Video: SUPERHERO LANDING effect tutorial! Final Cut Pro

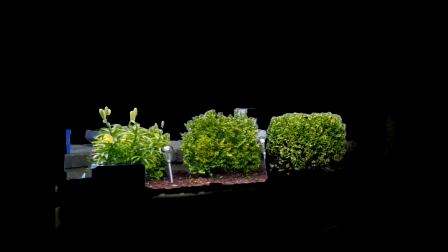[8:15]
I then had to mask out the bushes so it appeared that some of the glass actually went behind them and not in front.
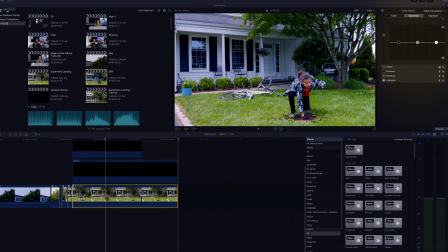[8:22]
To enhance the video and believability further,
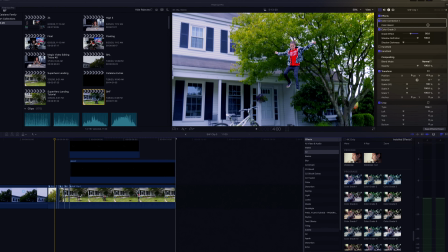[8:24]
I boosted the saturation and added a Pixel Films color grade number 3 to deepen the color with a blue overtone.
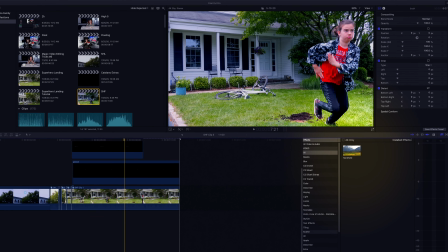[8:31]
Then I added a handheld effect to make it look like someone else filmed the superhero landing effect.
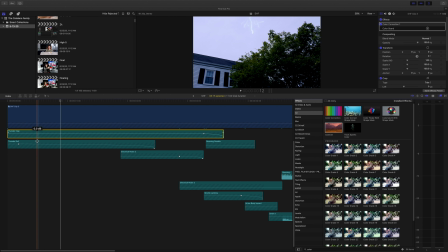[8:37]
Number 7, sound design. What good would a superhero landing be without some great sound effects?
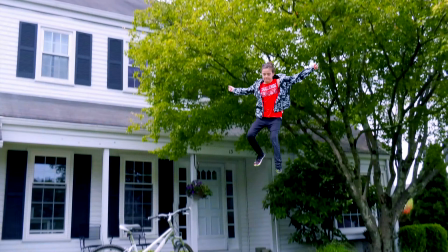[8:43]
I started off with a boom sound followed by a lightning sound effect. Then I added in an electrical noise effect for the energy ball.
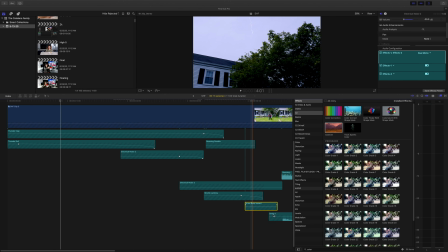[8:51]
As my daughter was landing, I added in a shuttle landing and arrow sound effect and finished it off with a boom when she connects with the ground.
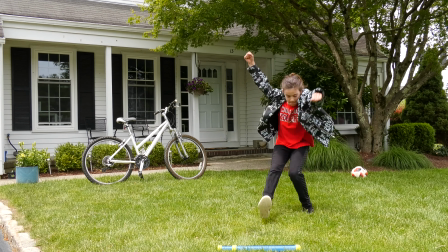[8:59]
I was able to use the original sounds from the bike falling and my daughter landing, but they are being masked by the more dominant special effects sounds.
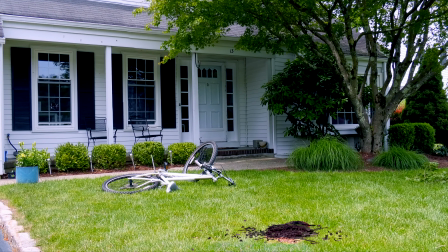[9:07]
The one original sound you can hear is from the planter falling. In addition to those sounds, I added in the glass breaking,
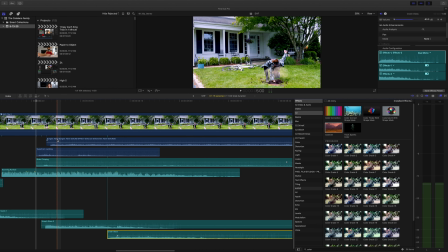[9:15]
burglar alarm, which was triggered from the glass breaking, and my favorite, the bird chirping. If you listen to the bird carefully, it almost sounds like he or she was complaining because of being disturbed by all the noise.
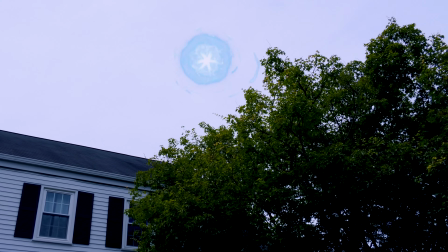[9:28]
And that's how you edit the superhero landing in Final Cut Pro. I hope you enjoyed it.
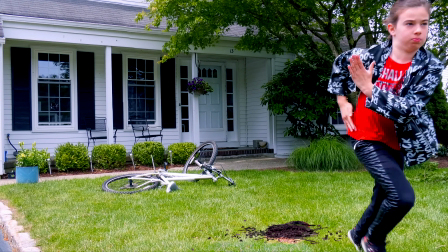[9:33]
If you did, please give it a thumbs up and check out some other videos on our YouTube channel.